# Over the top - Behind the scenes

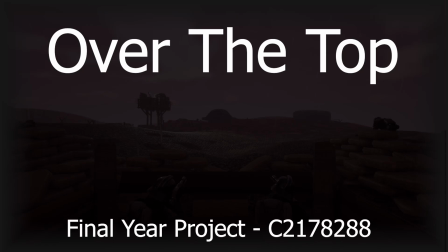[0:00]
For my final year piece, I wanted to focus on an element of my work that I would be most interested in pursuing a career in,
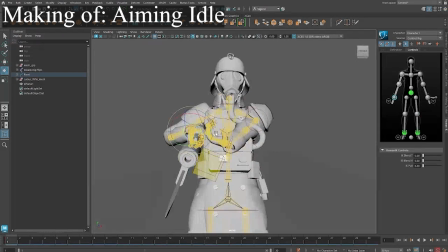[0:06]
so I created a series of gameplay-ready animations.
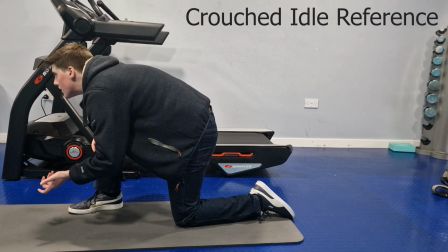[0:14]
Early into the process of making these animations, I've realised there was a lack of ideal reference footage to be found online.
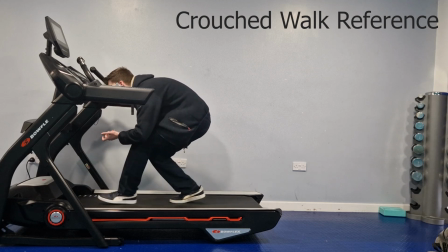[0:23]
To make up for this, I recorded this reference footage myself inside of my building's gym.
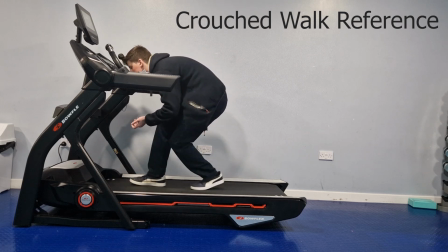[0:30]
I recorded the idols after the running and the walking, so I would have the same out-of-breath feel that the soldier would have.
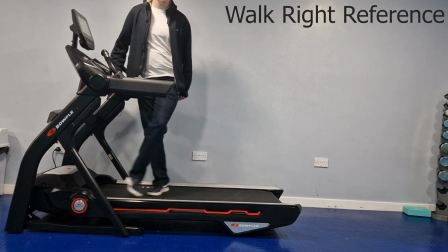[0:39]
The treadmill was very useful for recording all the different walks, such as the left, right, backwards, the normal walk, the crouch walk, and the running.
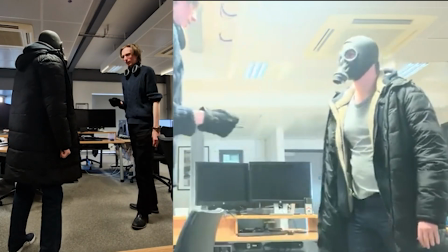[0:51]
To better understand how the impact animation would play out, I got my friend to hit me repeatedly to see how a sharp jab would impact the human body.
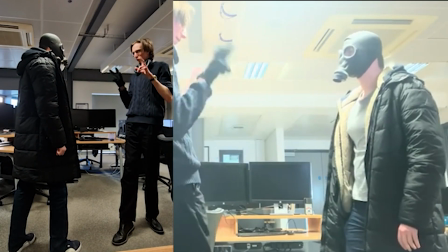[1:00]
The mask was also to help be more in character.
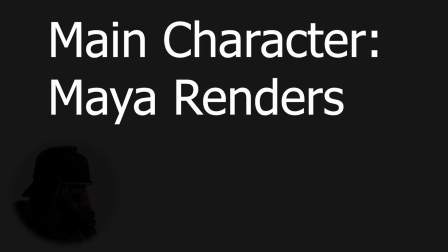[1:05]
These renders are the end result of my hand keying animation process based off of the previously collected reference footage.
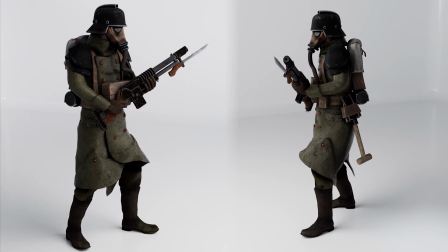[1:14]
These animations were carefully thought out early into the development process. I wanted to try and create as big of a range of motion as a gameplay character could realistically have.
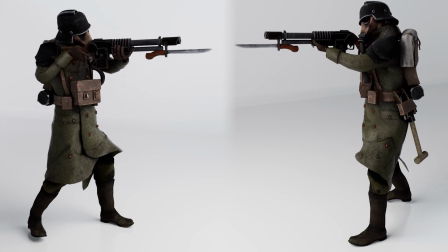[1:24]
This included several actions, including aiming, shooting, and stabbing,
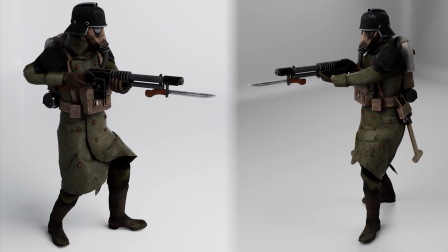[1:29]
along with locomotion for walking forward, and crouching and walking forward while crouching.
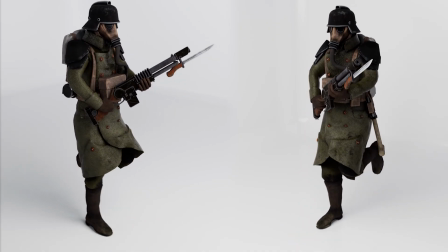[1:36]
The left, right, and backwards walk cycles were added later in development as I wanted some more range of motion for the character.
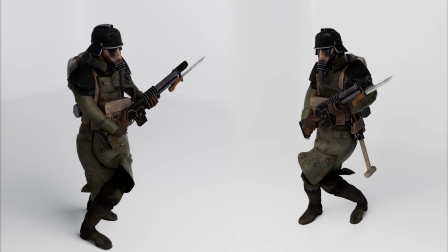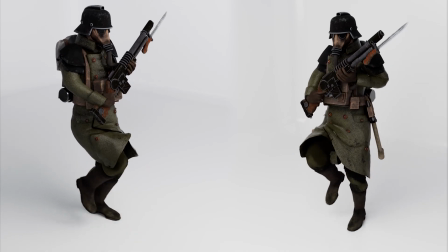[1:52]
Due to a lack of ideal reference footage, I recorded a lot of these motions myself, including the walks on a treadmill,
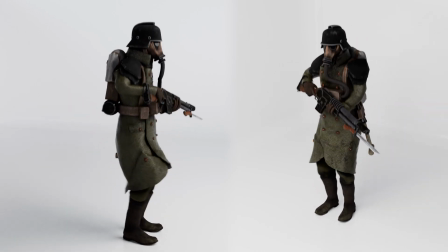[1:58]
and then several idols which I recorded after the walks, so I could have the look of being out of breath while doing it.
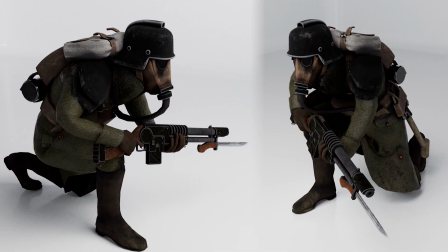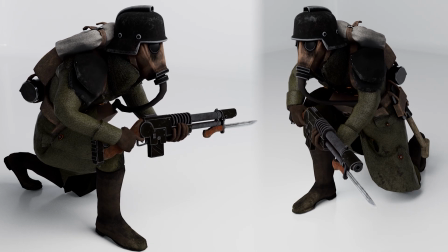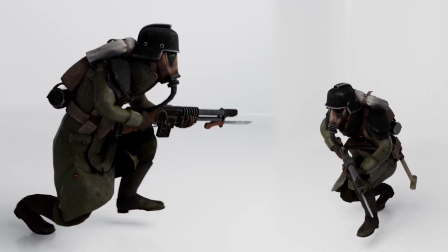[2:15]
I also made several reactive animations, such as taking damage and dying, just so the character would have a bit of feedback to the player.
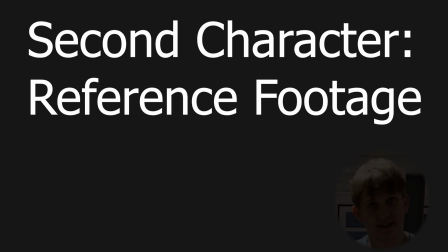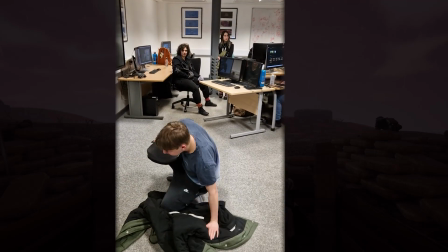[2:28]
Due to the relatively little amount of animations for the second character, I was able to get away with using mostly the same reference footage,
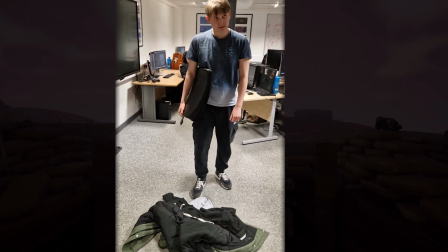[2:36]
aside from his death animation, which really had me stumped for a while.
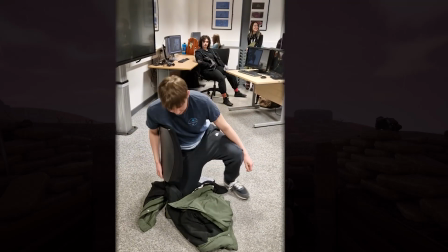[2:40]
I got around this by having another friend mimic dying and falling over in the method I wanted.
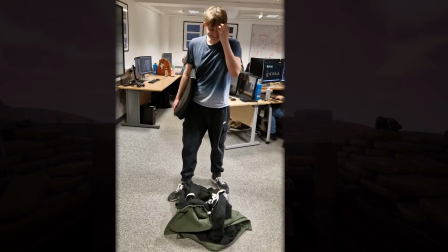[2:48]
I really wanted this animation to be distinct, as the second character's main goal was just to interact with the first, therefore dying would be really important for him.
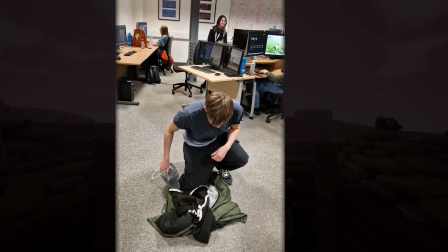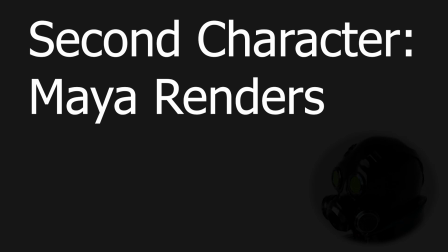[3:05]
These are the secondary character's renders, played in full, back to back, on a white background with bright lighting.
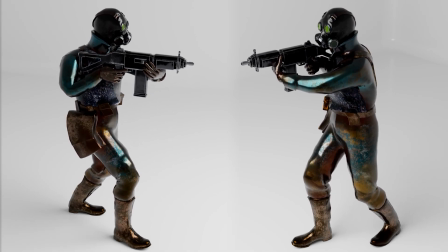[3:14]
He only has a few animations, as his only role was to interact with the main character in a gameplay-like scenario.
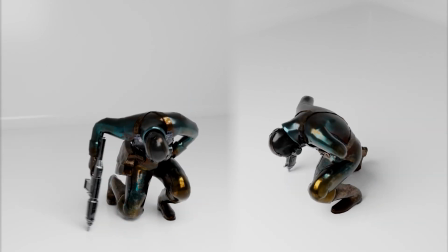[3:20]
His main role was to fire at the main character and then be shot at by the main character.
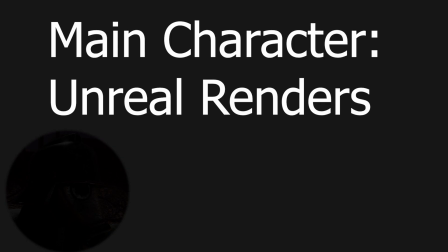[3:27]
These animations were created for gameplay purposes,
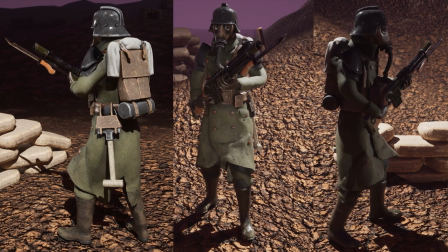[3:30]
so I imported them into Unreal and built a stage with a few props so you could see how they would look under gameplay conditions.
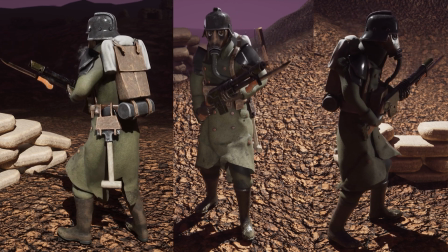[3:36]
Having them play in Sequencer also gave me the opportunity to blend the animations into each other,
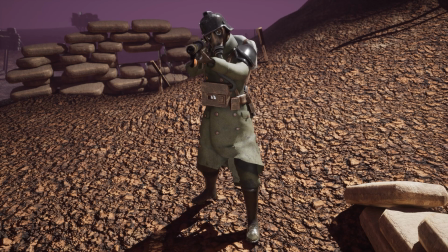[3:42]
which made them flow nicer and you were able to see how they would transition in gameplay.
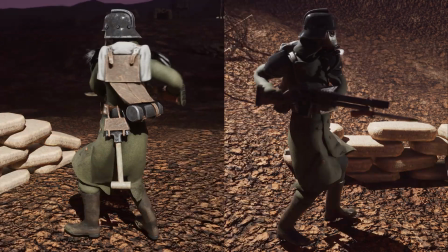[3:49]
I also created and keyed up particle effects for several of the animations to make them stand out, as under gameplay conditions similar effects would also be played.
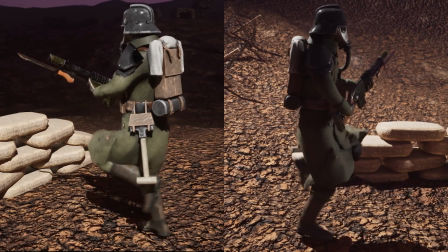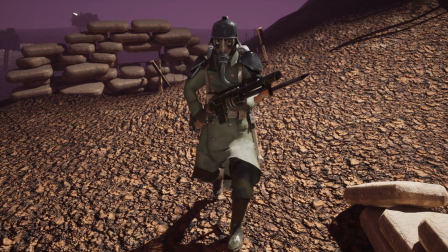[4:04]
Additionally, I also created a repeating particle emitting from his mouth to simulate breathing.